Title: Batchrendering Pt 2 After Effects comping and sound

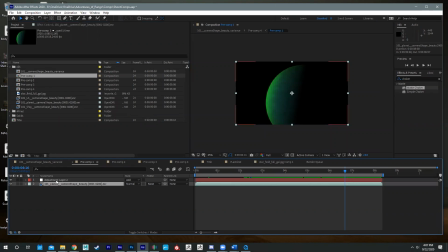Planet's just literally by itself. And I did put an adjustment layer on it. And I think for the adjustment layer, I just put an effect for glow. And so you'll see that that kind of just illuminates the side of the planet just a little bit more.
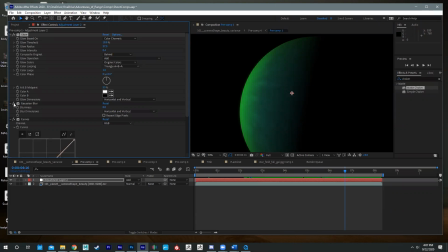And then I did a Gaussian blur on it as well. And then I kind of played around with the curves.
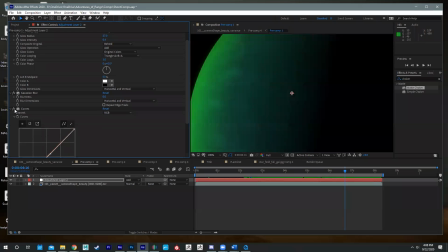It's very, very light. If you look close, you can see the difference. It just kind of just subtly brings up a little bit more color. So this is pretty standard when it comes to working with batch renders.
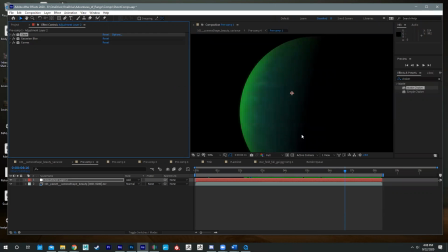It would be understood that you would be, when you're doing compositing, you would be going in and altering the color just a little bit if you need to,
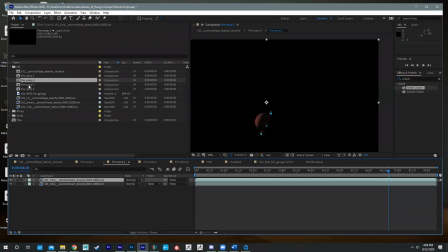or a lot if you need to. And then also the last one is
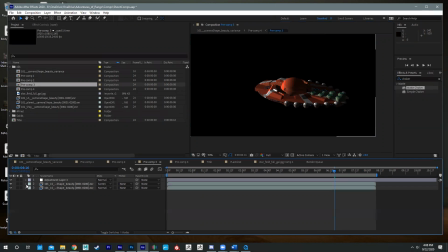the main capital ship. And so this guy has an adjustment layer as well as composited
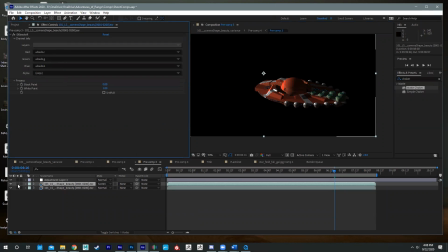a composite what's called an albedo, which is just a blank color essentially, color pass on the ship. So it just brings out a little bit more color in the ship. And then the adjustment has a glow on it as well.
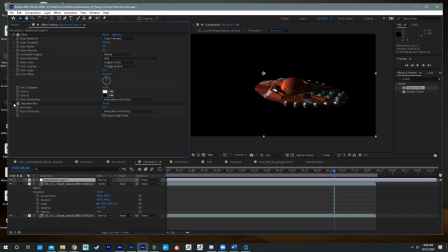And then it has a little Gaussian blur on it also, which actually is turned off completely.
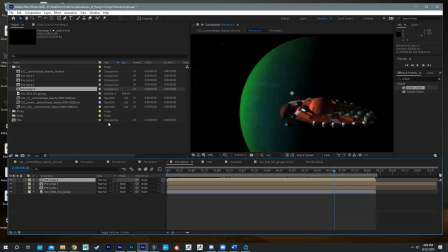So it's not really doing anything. Printing Comp 4 is all of these put together with the star field. So if we look at the effects controls, you'll see that there is a matte choker on probably each one of these. Yeah.
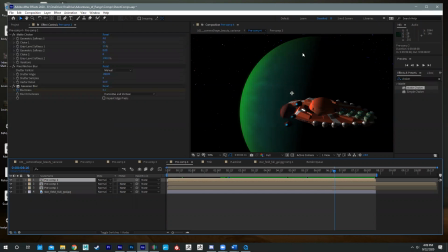So the matte choker, again, is to eat away and kind of chew up the last little bit of pixels so we don't have any weird outlining. So if we turned it off, you probably see, it's probably on here. You see a little bit of an extra bit of movement, or a little bit of like an extra white line.
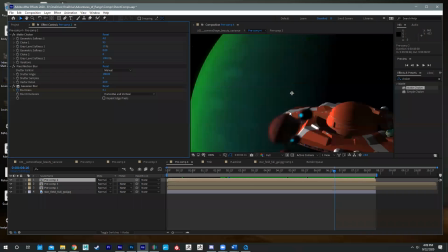I did a motion blur on the ship, which you see kind of right there, which gives it a little bit more realism to what's moving across the screen where you can see it. And then the Gaussian blur actually is animated.
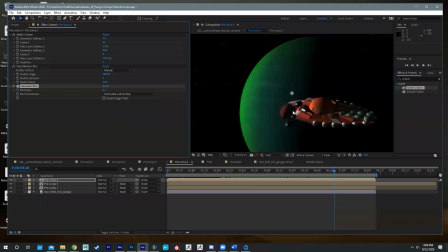So it's more blurry as it comes closer to the screen. So if we back up, so see right here, the Gaussian blur actually changes in blurriness at 32.5 right here,
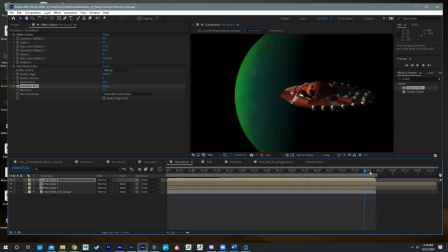but then as the ship goes further away from the screen, or further away from the camera, it drops down to basically 0. So it's actually kind of coming into focus, so to speak, because my camera is focusing on the large ship right here.
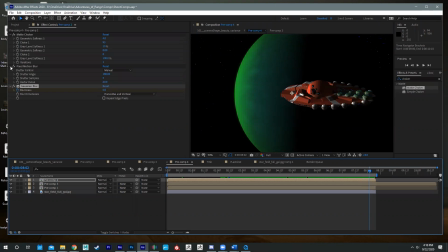And then the star field itself is hand keyed onto
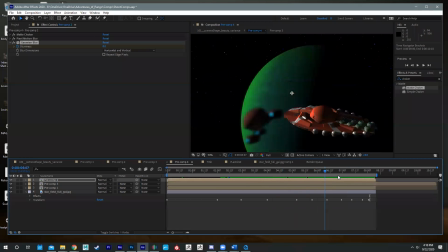the ship, or onto the planet. So it actually comes on. It's not perfect. I need to go in and mess around with the last little bit to see it kind of bounces. But it's not bad for, the majority of it. It actually looks pretty decent.
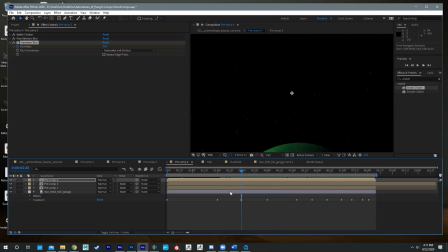But the final, piece of what we have is, a nice opening shot, I think, although it's not completely finished at this point.
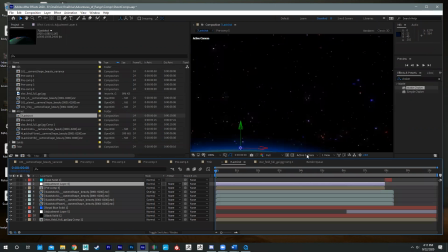Lastly, we have this piece right here, which I think honestly this shot looks better. And this is actually the last shot of the film. This is where the
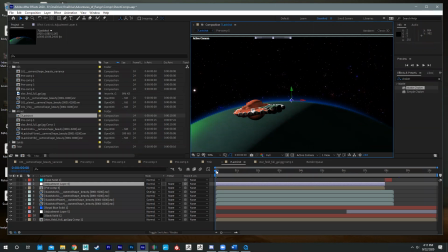Tuesday Dodo, which is actually the shots, are the main starship's name, the one that comes into frame, is called.